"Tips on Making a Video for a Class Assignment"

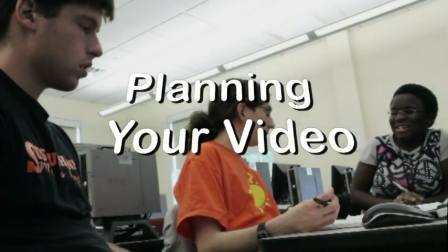Your professor has asked you to make a video for a class assignment.
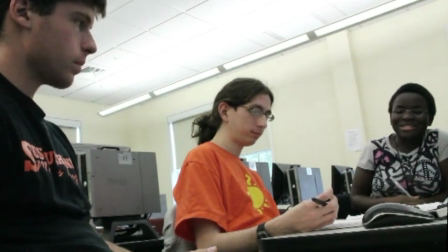The assignment centers around the content or the marketing of the video you will be making and not the video production process itself.
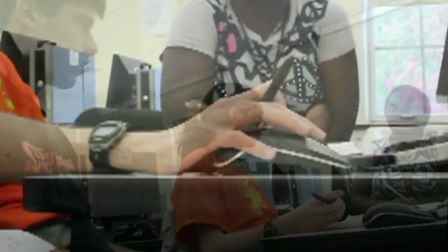This video provides some general tips to help you make your video.
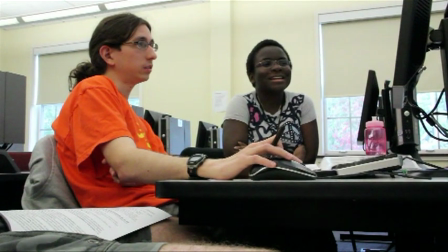Meet with your group and look at videos that were made by students in previous sections of the course.
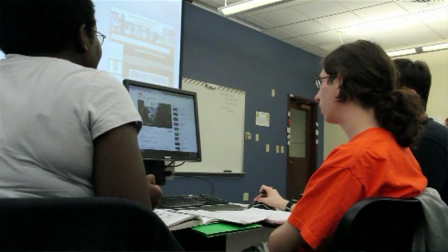get a feel for what has worked in the past, and brainstorm ideas for your video.
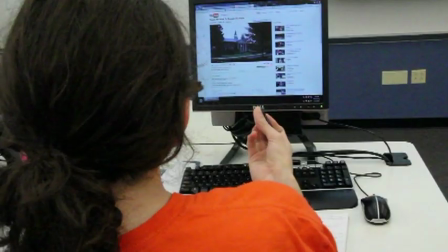One option is to make a music video using a current hit single, but students don't usually own the rights nor have permission to republish the song they wish to use.
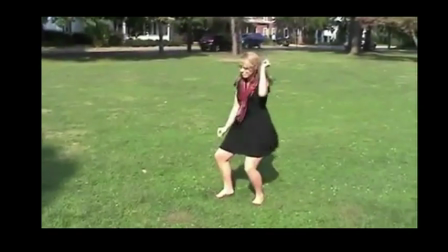YouTube might strip the audio from your video or refuse to publish your music video altogether.
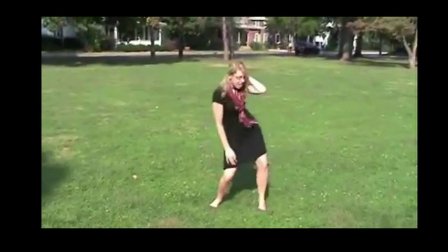Ask your professor ahead of time about whether you are allowed to use copyrighted music in your video.
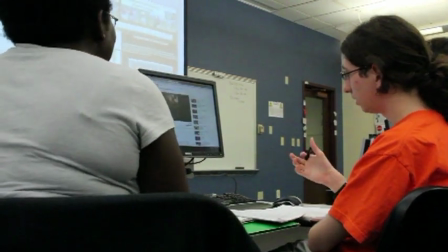Let everyone's voice be heard during the group meeting, and make sure that everyone is on board with the idea you eventually decide to run with.
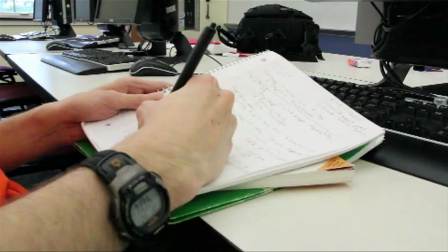Also during that meeting, brainstorm the types of shots you want to get for the video.
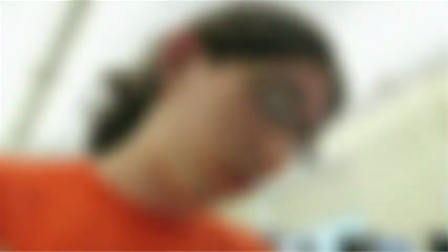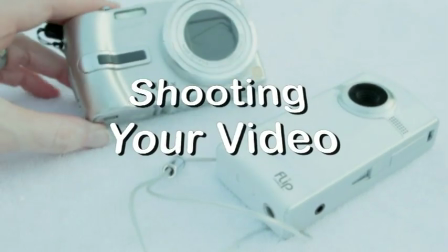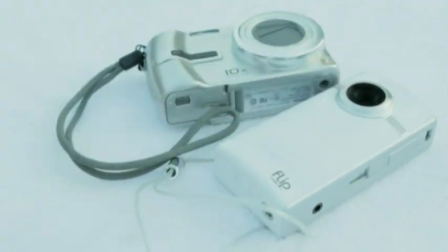Pool your resources to see who has the best camera to use to create your group's video.
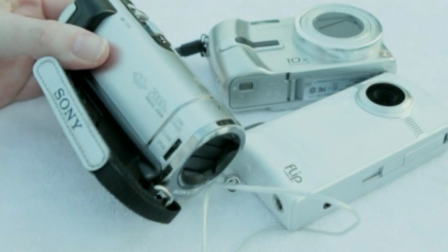A cell phone with a built-in video camera might be fine to use, but if someone has a Sony Handycam, it's probably best to use the Handycam.
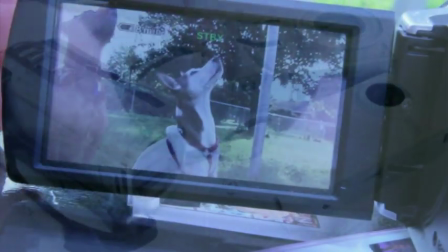use the camera with the best image quality and the one that has the easiest method of transferring video footage to the computer for editing later on
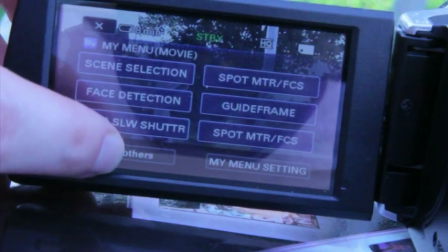the day of the video shoot prepare your camera by adjusting white balance focus and iris you may want to put them on the auto settings follow your
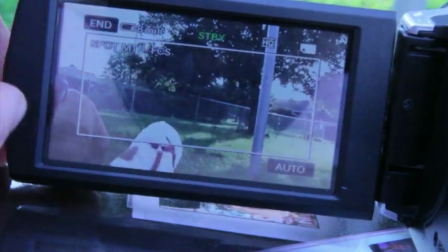camera's instruction manual to adjust the settings in order to get the best possible picture you may be surprised
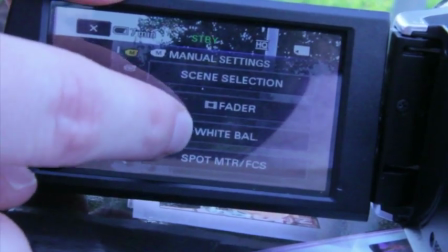to find that even an inexpensive consumer camera has manual settings and by using manual white balance,
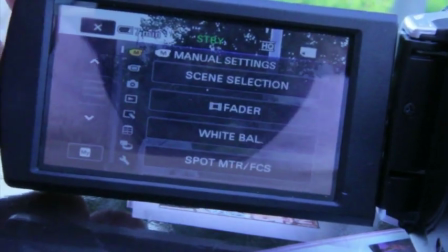focus, and iris, you could get a better image than by leaving them set to auto.
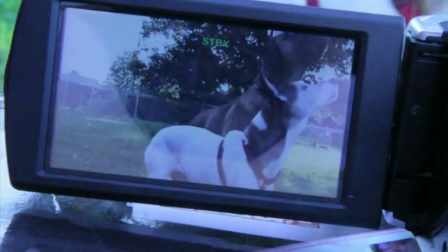Position your subjects carefully and consider shooting the video outside if it is a nice day.
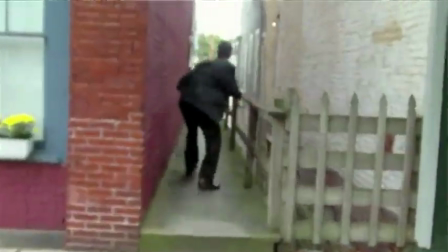This will add production value to your video. In most cases, the outside of a campus building is more visually appealing than the rooms inside.
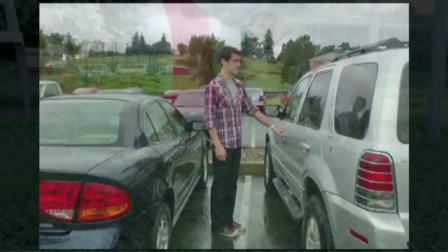Avoid shooting your subject with the sun directly in front of or behind him or her.
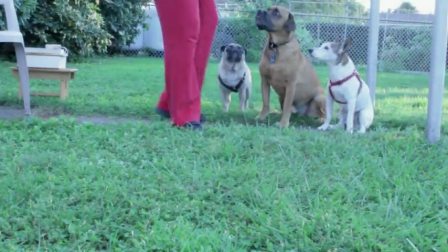Get an establishing shot of all your subjects from a distance so that you can give a sense of location.
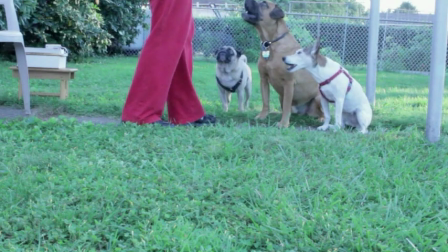Then go in tighter for medium shots and close-ups. Put the camera on a tripod or a makeshift camera mount.
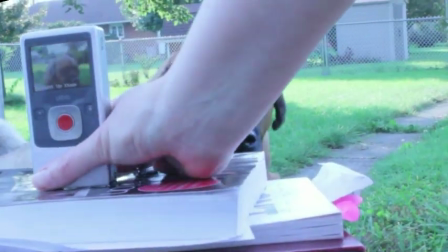This way you can avoid that wobbly unintended camera movement that will make your video look amateurish.
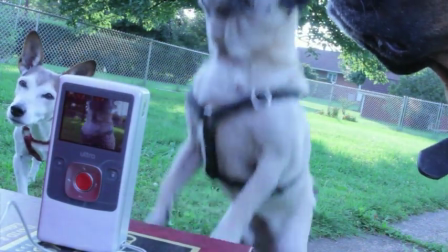A concrete pillar or a stack of books on a table is a good makeshift mount.
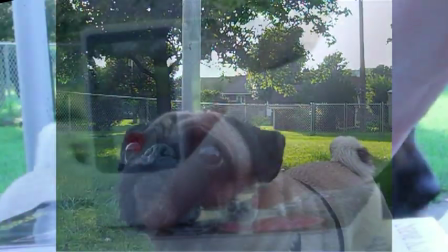After pressing the record button, remove your hands from the camera so that the shot is even steadier.
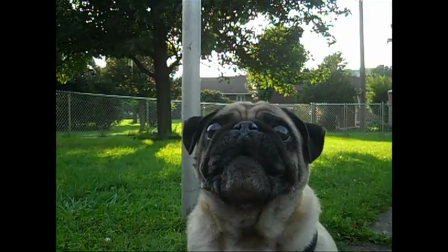If you want to use any dialogue or natural sound from your video shoot, try to get that audio when you are in close-up.
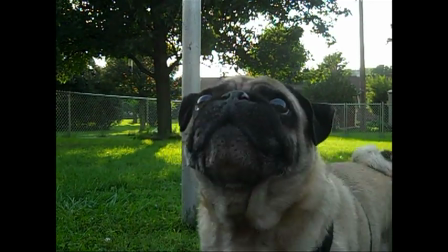Most consumer cameras have poor audio capabilities, and the closer you are to a subject, the better audio you will get.
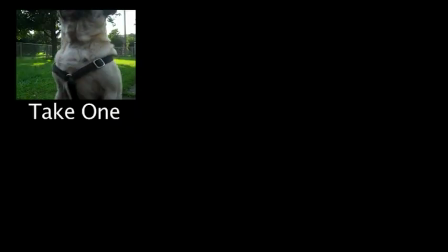Try to get more than one take of each shot. This way you will have a safety just in case there are unforeseen problems with the first take,
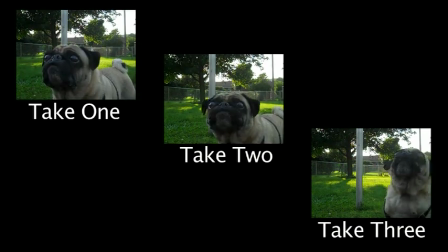such as poor framing, audio mistakes, or if the first video file becomes corrupted.
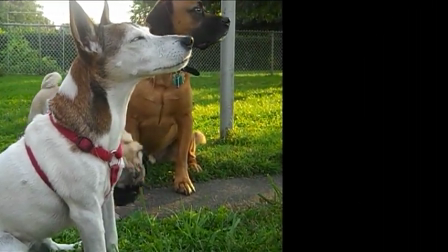Avoid zooming the camera lens. It's better to physically move closer to your subject instead of zooming.
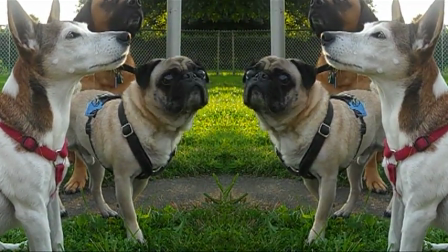Shoot different types of shots and angles, not just the obvious shot from the front of the subject.
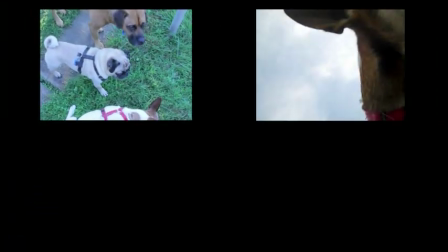You could do a high angle of your subject, a very low angle, or a side angle.
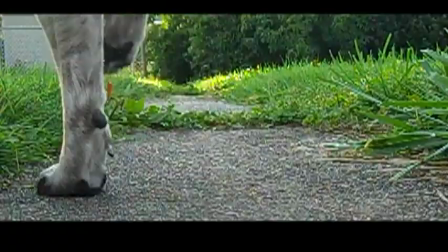Consider getting extreme close-ups of things such as the subject snapping his fingers, tapping her foot,
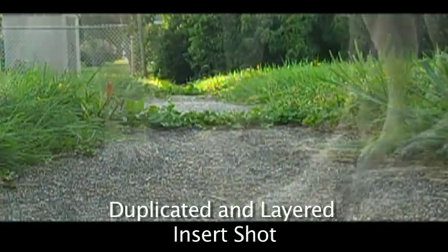or other actions that can be inserted into the video to add momentum and variety later on during editing.
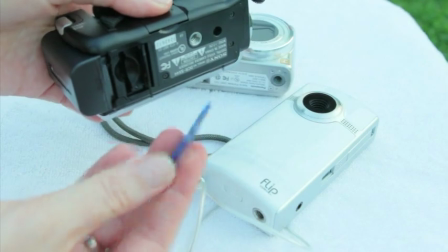By now you have shot your video with a camera that uses SDHC memory cards or one that has a built-in hard drive like the FlipCam.
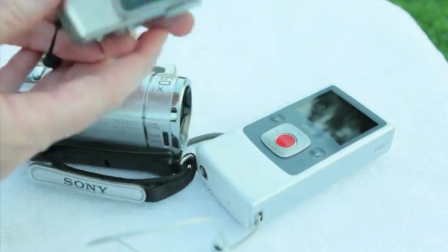A digital still camera that has a video function will work as well.